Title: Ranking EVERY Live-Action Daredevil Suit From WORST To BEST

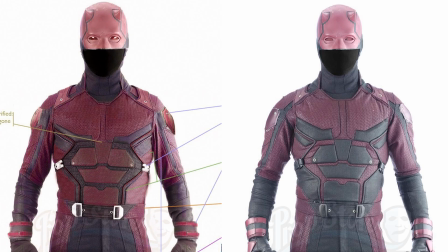It also mixes around the black and red padding on the central area of the suit, which makes it appear more red than black.
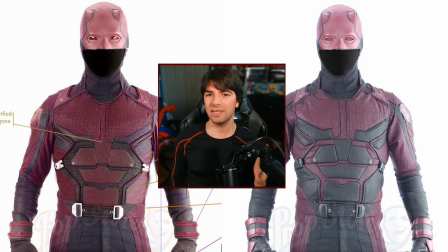The color shading appears to be a slightly brighter red, but it's so hard to tell because we don't really get a good look at this suit in the show.
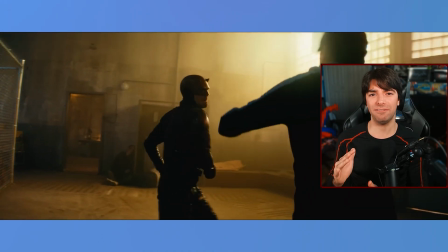And that's really my biggest issue with this costume. It's shown so briefly in such a dark area that we can't see it all too well. And this short cameo in the show may have been the reason for my 2 minor complaints I have with the suit, which have to do with how it was constructed.
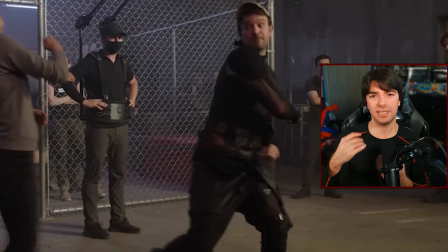It has the same issue as the yellow and red suit, where the top layer of the outfit is broken up into 2 different parts.
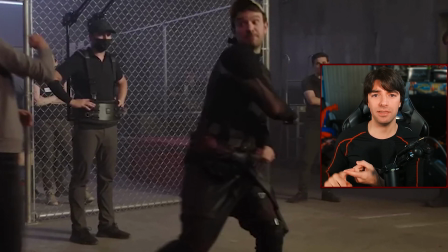A vest for the body piece with a separate undersuit.
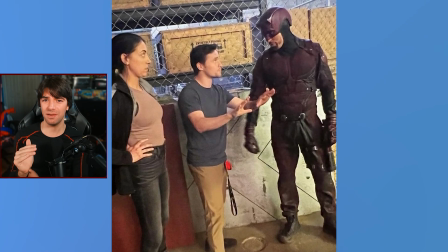The outfit is also strangely a bit loose and baggy on him, which is something you might not notice if you don't look too closely. I don't want to say it was lazily made because that definitely wasn't the case,
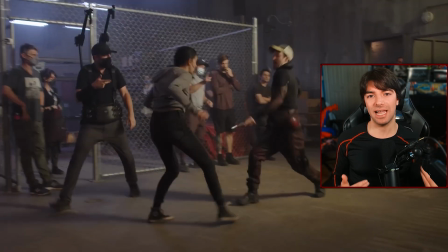but I could see these minor details being overlooked in the design process because of how small Daredevil's role was in the show.
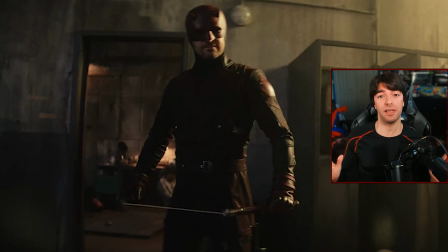This isn't the smoking gun that makes it an inferior suit to the others, but it does break the illusion for me a little bit.
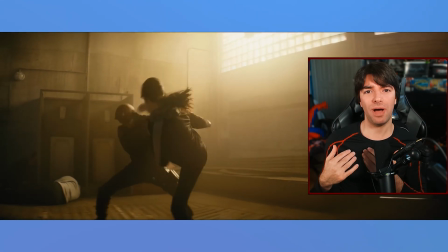The concept was made with good intentions, and I can see why people think this suit is better in comparison to the one it's based on,
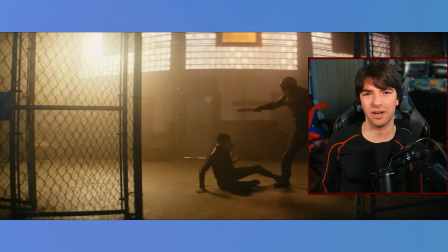but it's held back just a little bit because of the issues I stated earlier. At number 2, I have the red Daredevil Born Again suit.
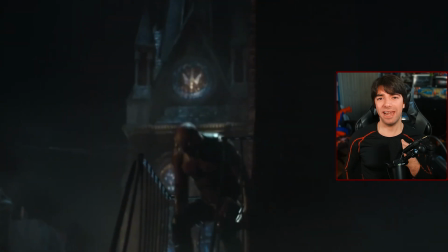This is Daredevil's latest suit from the new Disney Plus show, and is the first suit in almost a decade to have a new design.
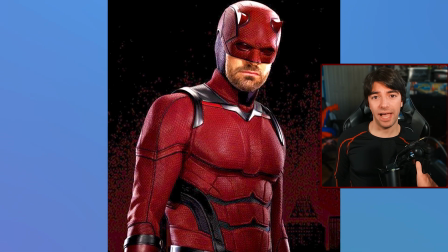It's significantly more red, a much brighter red at that, with a minor amount of black accents that mesh well with the suit.
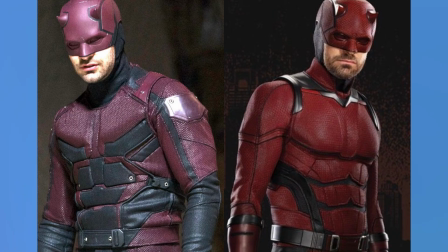And this suit looks like a natural evolution of his previous suits by making the design a bit sleeker.
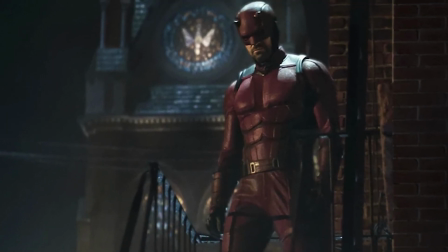They did this by removing the armor plating and screws that have been present since his first official suit,
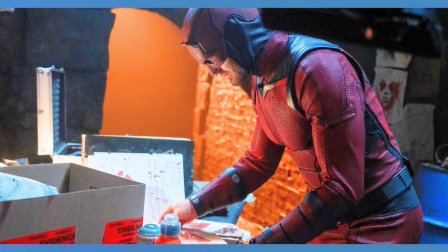adding some texture to both the suit and the helmet that visually gives it a more unique look and feel,
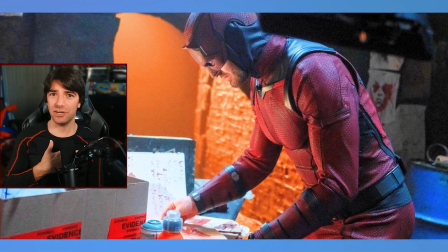while also preventing it from looking like a flat suit. And like I just said, adding more red to the suit overall.
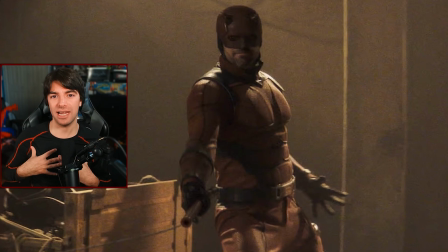It looks a little too bulky in my opinion, especially in the chest area, just like with the Echo suit, but it still looks physically imposing.
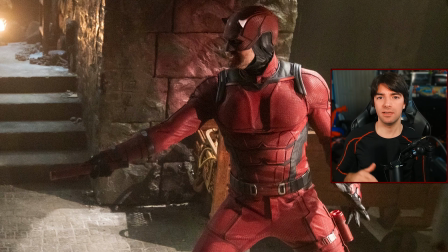But ever since the set photos were released, I've been very mixed on this suit,
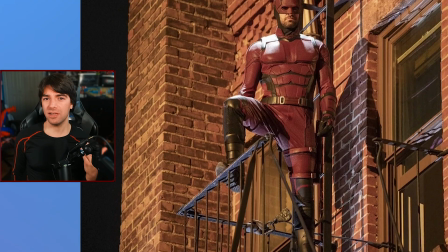and for a while I couldn't pinpoint the exact reason why, because all things considered, it genuinely looks fantastic.
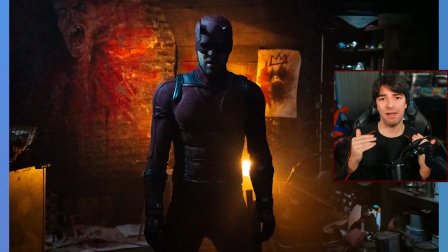However, the thing I finally figured out that had my feelings mixed for so long is the lack of a logo. I think that out of all the Charlie Cox Daredevil suits, This is the only one where I feel like the logo is surely missed. And the final thing that I'm mixed on with this new suit is the beard.
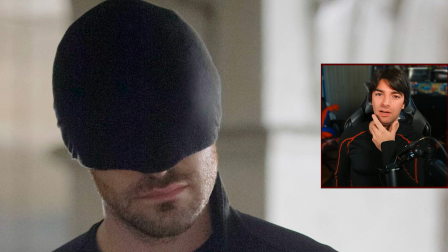It's such a small thing, but I always liked the little scruff that was visible in Matt's other appearances.
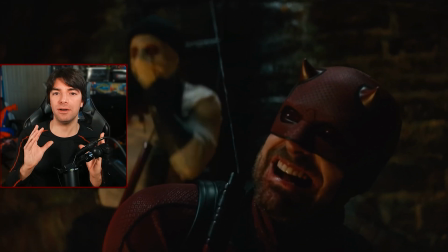But for Born Again, he has a full beard that's also shown while he's wearing the suit.
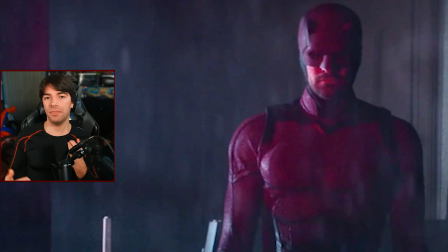Sometimes it adds to the physically imposing presence that the Daredevil suits have, but there's other instances where it looks really silly in my opinion.
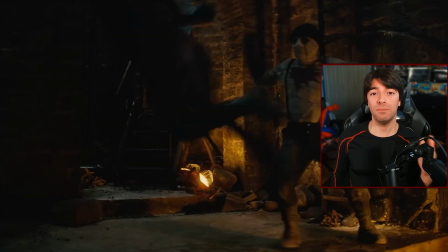In general, I think this suit looks great and is a welcome change from the original design, but some of the design choices,
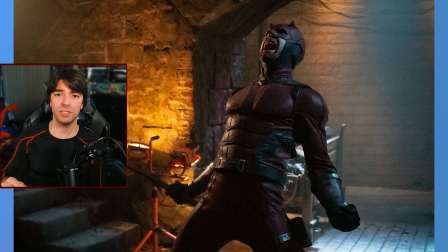the beard, and the exclusion of a logo holds it back just a little bit from being the best. And finally, at number 1, I have the second Daredevil suit.
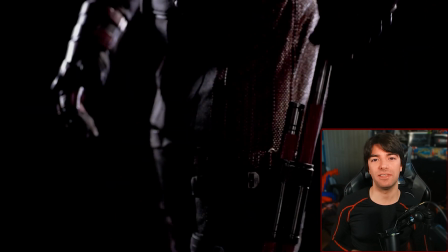This is Matt's second red and black suit that we got in season 2 of the Netflix series, and it was a welcome upgrade from the original.
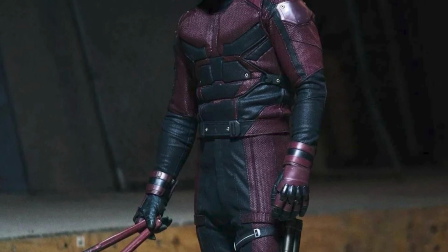It maintained a good majority of the elements from the first suit, but the little changes helped make it the best version of the Netflix Daredevil costumes.
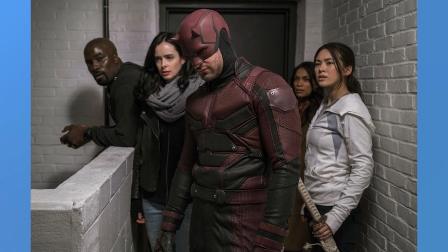This new suit featured more red than black, specifically in the shoulder area, which in-universe increased the durability of the suit.
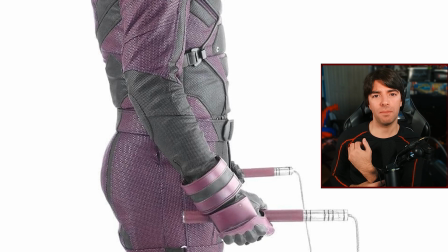They streamlined it a little bit by removing the forearm guards and replacing the gloves with something more sleek, and giving them red padding while also adding some red wrist straps. But most importantly, they fixed the original suit's biggest issue, which was the helmet.
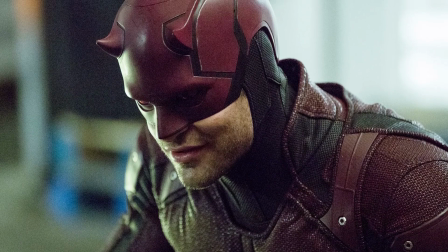They adjusted it by replacing the triangular shaped design that made Daredevil look like he was squinting all the time, added more red to the cowl, fixed the horns, and the best new feature, the red eye lenses.
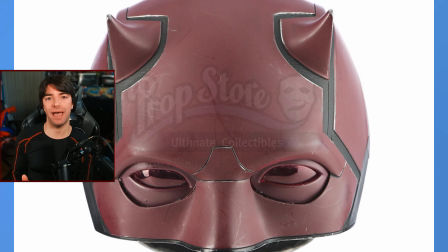This one change really helps give life to the mask, as you can frequently see them glint in the light.
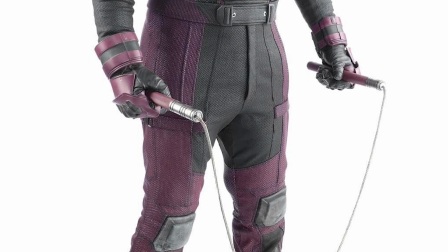Charlie Cox also mentioned that the lower portion of the suit is slightly baggier, making it more reminiscent of the cargo pants in the first season.
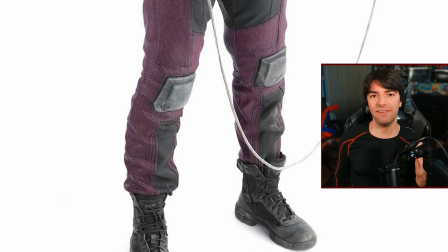And they went back to the old combat boots to give it a more combat-y feel to it.